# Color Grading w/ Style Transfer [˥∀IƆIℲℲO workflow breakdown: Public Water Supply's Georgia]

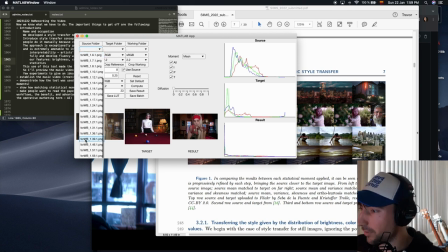11:49 And we'll start first with the band. So we have this shot of Alex, which is a bit too cool. and we have a shot of the full band which
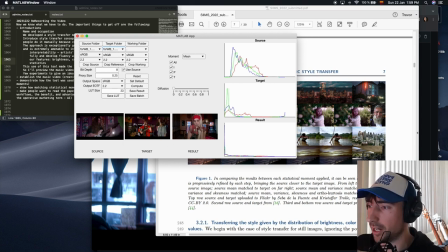12:07 we want to sort of integrate we're cutting between these two shots we want them to look visually similar that's the beauty of this method is it's going to make these two things really um hit your eye in the same way let's say um
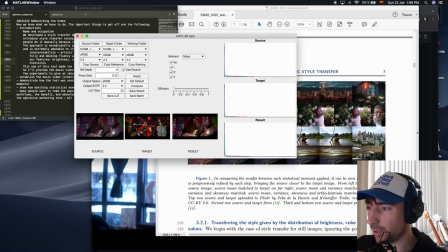12:22 so even though alex doesn't look perfectly the same in both of these shots it's not really going to strike the viewer as something that's jarring, whereas this shot definitely does. So we'll take the lookup table from this and move on.
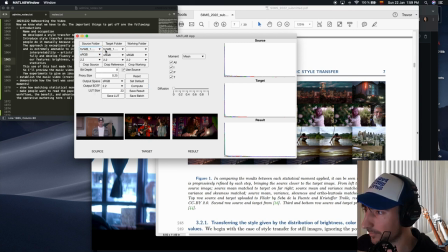12:40 For the home shots, it was a little bit more difficult, but it's a great excuse to sort of show off the different features here. If I compute the transform directly between these two, we can see that the result is too blue because we have this really strong influence from the window.
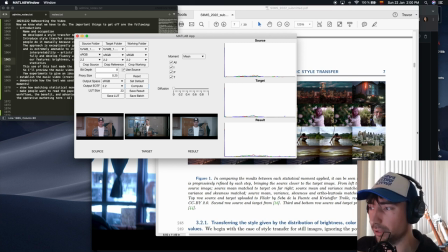12:59 Outdoor light is generally more blue than indoor light. So that's the result of that.
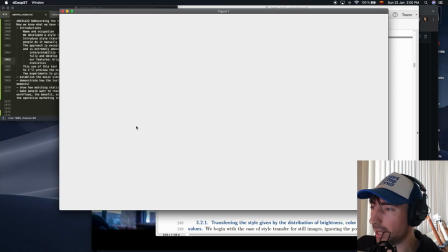13:05 So what I can do here is I can take the common elements between the source and reference image,
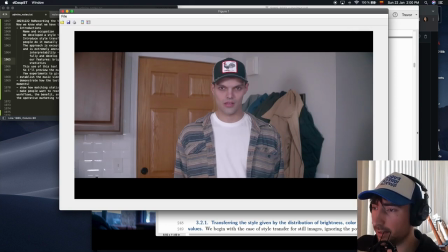13:13 isolate them via cropping.
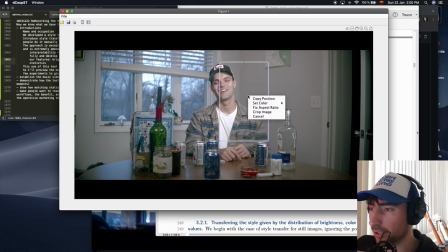13:19 So I don't want the window here and I don't want the door from the other image. I just want him, our hero.
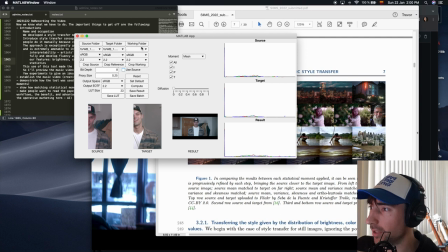13:27 And we can extract the transform here and then apply it to the full working image. So let's see what happens there. So this also is not really what I want. It's doing a lot of weird things with the contrast,
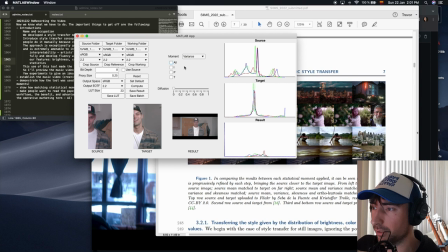13:42 but remember we were only trying to get to dealing with the color balance. And most of that is with the mean. So I went through earlier that our tool is touching brightness,
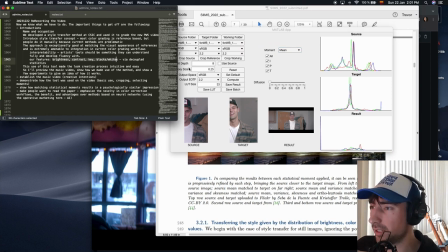13:58 contrast, whether the image is high key or low key and the blacks and whites and we'll get into exactly
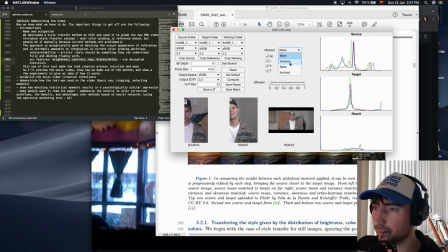14:05 how it's doing that in a moment but basically by taking the statistics of the image these are generally what are what are controlling those four things in that order so for controlling the color balance
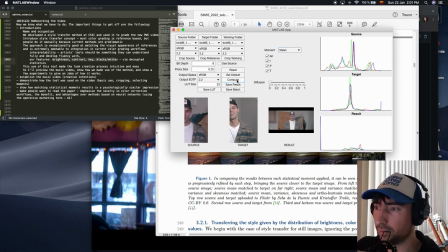14:20 and the brightness we really only need to transfer the mean so when you compute that this is really looks a lot like the original image however it's now got this doesn't have the pink color balance anymore and it's matching the color
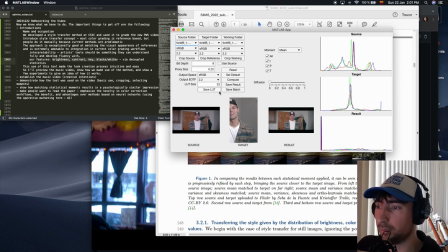14:36 balance from the end so we can save a look up table for that as well and move
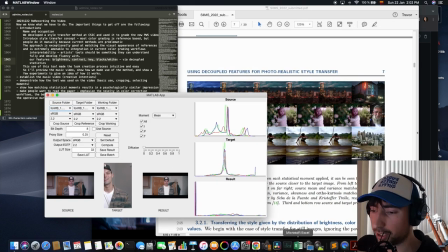14:41 on so with those corrections things were mostly done there were some
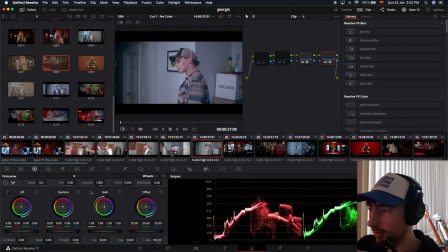14:46 really minor manual corrections that I made as well towards the end but from that it was basically all keyed in and um anyone who
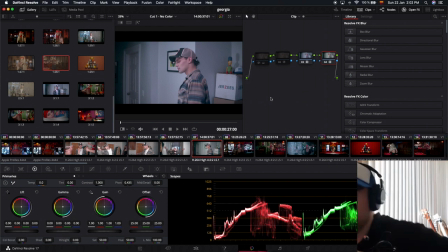14:56 does color correction can probably say that that's quite a bit
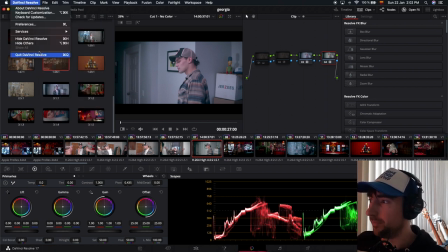15:02 easier than doing everything manually um and didn't take very much time at all and
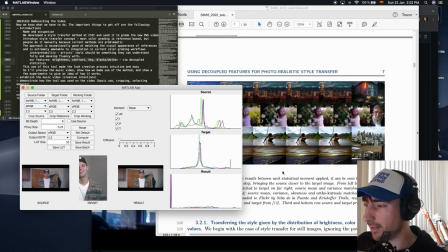15:08 it leaves time open for creativity and spending more time with um making
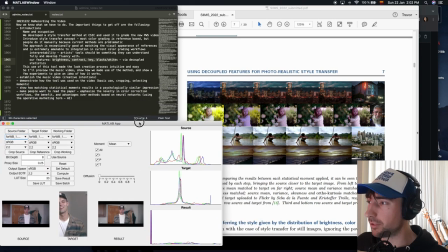15:15 the look and experimenting this stuff so that's a really cool thing so